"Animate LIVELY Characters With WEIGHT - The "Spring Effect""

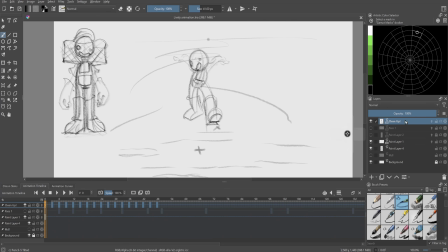[4:06]
Well, we take this, I'm gonna make a new layer, and we have the character traveling at a path like this, right? Along with the effect of gravity, is that every time the character is moving down, he's speeding up like that. Okay, did you notice that? We have frames placed like this, so this could be our, 0, 3, 6.
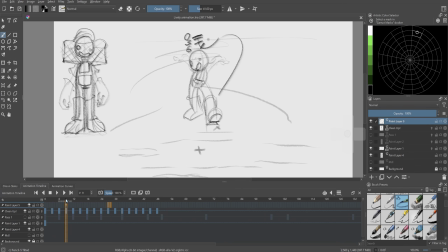[4:26]
This is on 3s, 0, 3, and 6. So every time he's going downwards, he's speeding up. Every time he's coming, but then when he's coming upwards, what do we see happening? He is slowing down. Well, so what does that tell us?
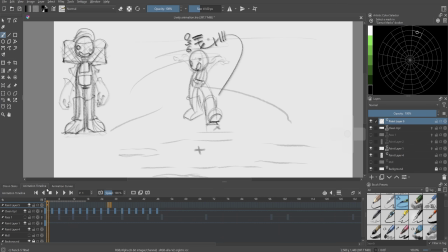[4:40]
That tells us that gravity is affecting this character. So it's pushing him down, speeding, causing him to accelerate when he's moving downwards. At this point, this character takes the weight, pushes himself back up, but gravity's working against him. So he's going to be slowing down. Does that make sense? So really just two concepts.
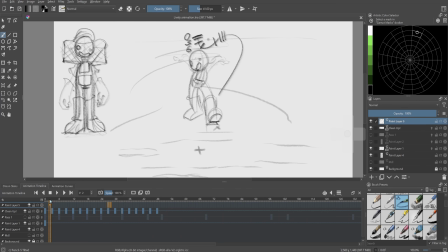[4:58]
We have that spring effect alternating our core drawings between tension and compression. And then also being aware that our character is affected by contact and non-contact forces. In this case, we talked about gravity, pushing our character down constantly. So every time he's moving downwards, he's speeding up.
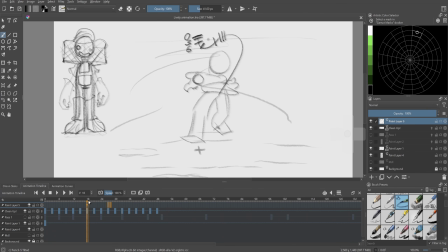[5:18]
When he's moving upwards, he's slowing down. Very, very basic way to convey a lively sense of weight. The influence of gravity is really what's helping us with the weight here. As for adding life to our animation, making it lively, our character constantly alternating between tension,
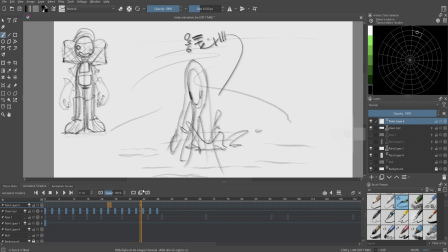[5:34]
compression, and rest will also give it a lively effect. And while you do that, just a tip, just have fun with your character pose drawing. You know, this one I didn't take it too seriously, just tried to make some flowy, organic looking gesture drawings
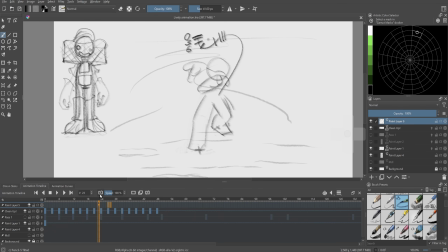[5:48]
to make sort of a careless, free looking walk cycle. If at all possible, have fun with it and correct it as you go. Start basic. Very general advice, I know, but hopefully with this example, you can start to see how you can add some life to your animation. But might I say, wow, Krita is a very nice animation software.
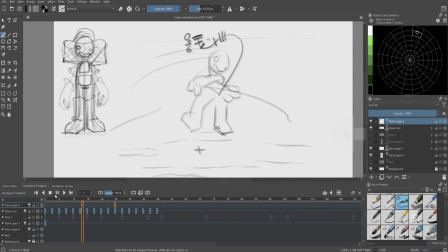[6:08]
I really underestimated it. Just this little movement project in Krita proved to be very, very nice. I gotta hand it to the devs. They did a nice job on this app. Well, that's all from me, you guys. Thank you so much for watching. Also, special thanks to FlexiSpot for sponsoring this video and helping to make this animation course available for free.
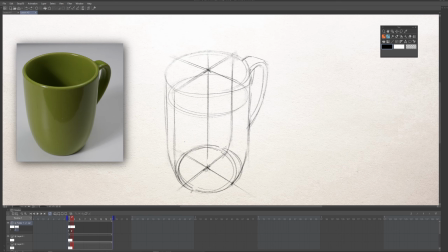[6:26]
I want to say a special thank you to my patrons on Patreon for supporting this channel throughout the years, especially Owen Art on Patreon.
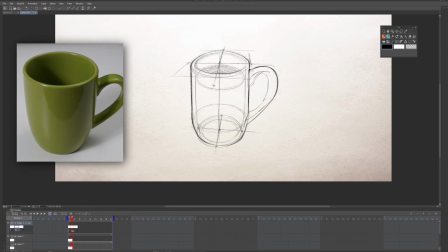[6:33]
Thank you so much. If you're looking to improve your drawing skills as an animator,
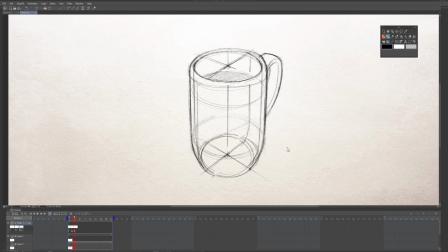[6:37]
hit the join button on this channel or become a patron to check out the Drawing for Animators course for drawing lessons designed with the animator in mind. Thanks for watching again, guys. I'll catch you in the next one. Peace.